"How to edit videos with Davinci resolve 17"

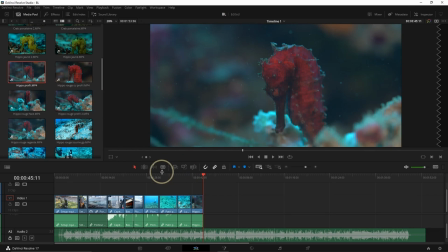[11:34]
Okay so there are different ways to import clips in here. But right now I'm showing you the easiest method.
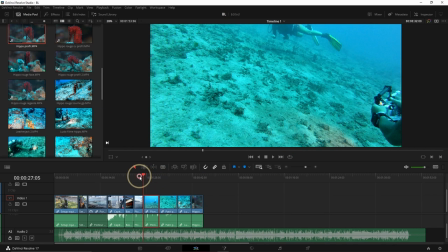[11:41]
So, what do we have now? So, we have the OK sign.
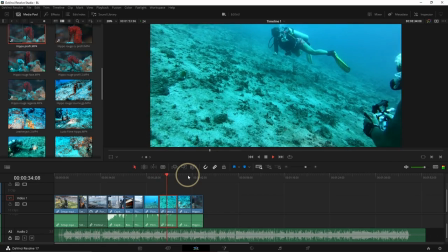[11:49]
Then Patricia is showing the seahorse. It's here.
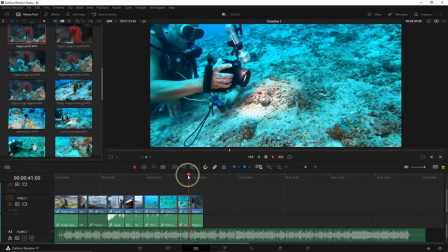[11:54]
OK. He's filming it. And then the seahorse itself.
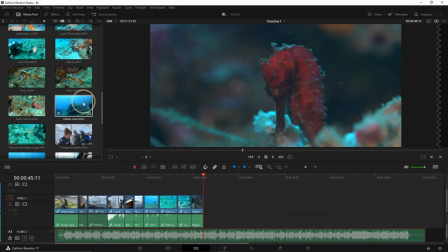[12:02]
I go up to put my cursor here. Now we're going to show something different, so I can show a little bit of corals.
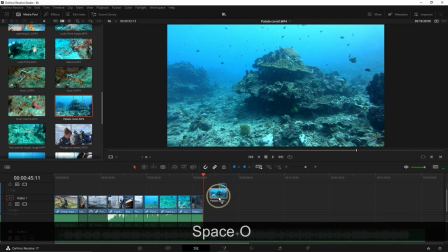[12:11]
Okay, out. The reason is I want to make a transition.
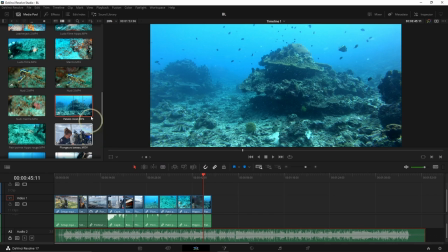[12:16]
I had a seahorse here, but I want to show this one to explain to my viewers that I moved, I went to a different place. And now, for example, I'm going to see a clownfish on anemones.
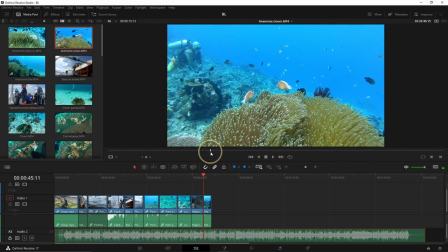[12:31]
Okay, let's start from here. in, out.
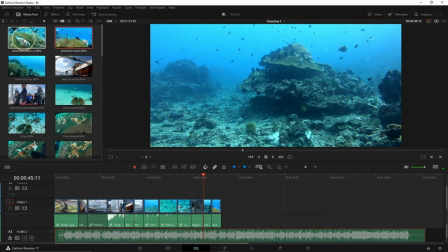[12:37]
You never want your clips to be too long, otherwise it's a little bit boring. And then I have another clip with my clownfish, but closer.
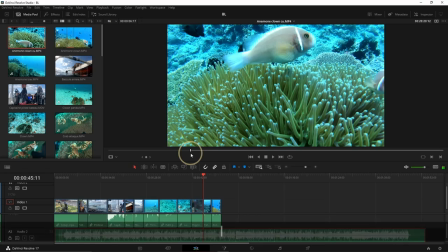[12:46]
So maybe I can start here, in and out.
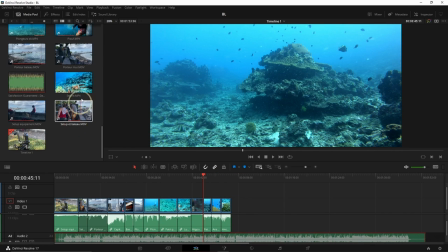[12:56]
Okay, now we can go back on the boat. So I have,
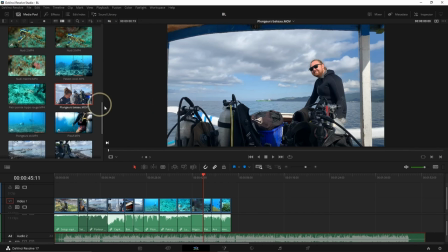[13:01]
so I have here divers okay I can start
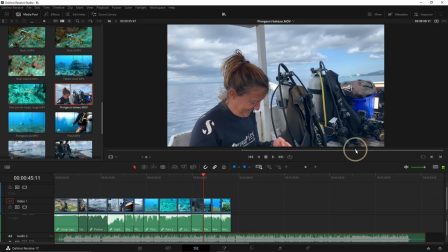[13:05]
here in and out okay
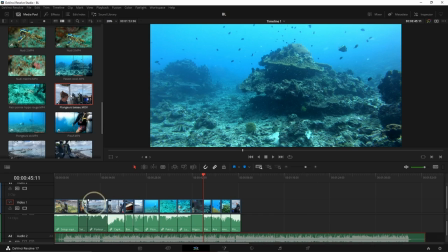[13:12]
later on I will be able to cut my music or change it a little bit but now I already have
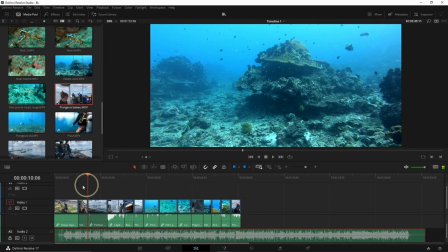[13:18]
quite a few sequences in a logical order and it will explain quite good the dive I
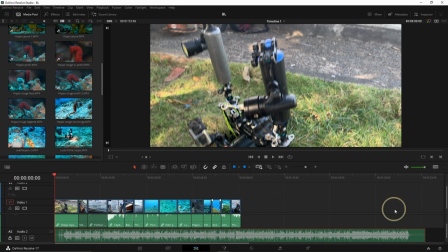[13:24]
have some shots from the second dive so I can always add it here to the music here if If I want to do transformation,
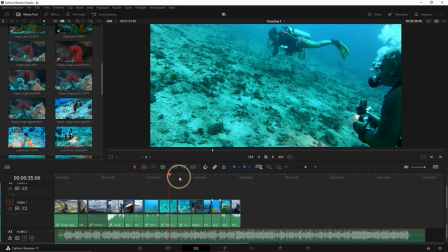[13:32]
for example here, I had Ludo on the right and then Ludo on the left.
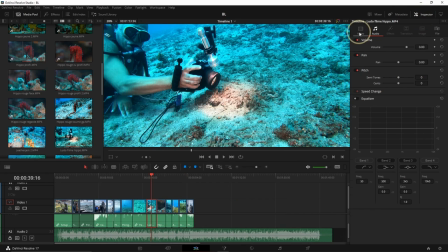[13:39]
What I can do is I can click here, go on the inspector, go on video, and then flip like this.
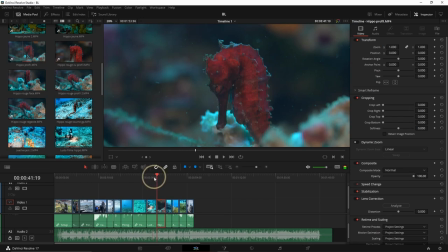[13:48]
And right away, he's on the good side, you see, because it's more logic.
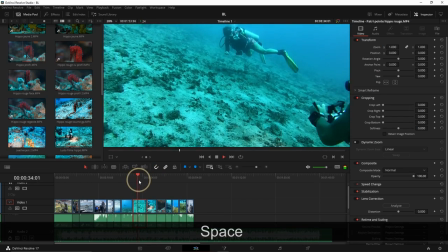[13:53]
He was on the right side, and next clip,
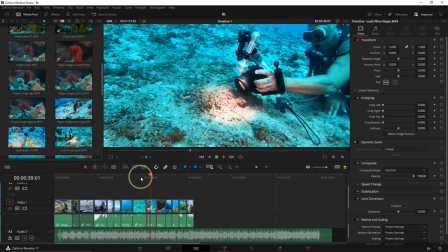[13:56]
he's also on the right side and filming. so it's easier to understand if he had been looking the other way it would have been a little bit different thanks for watching the video all the way to the end if you want to see more content like this don't hesitate to subscribe to the channel and hit the bell button to be notified with new videos and up there i put a video to help you color grade your footage bye bye happy bubbles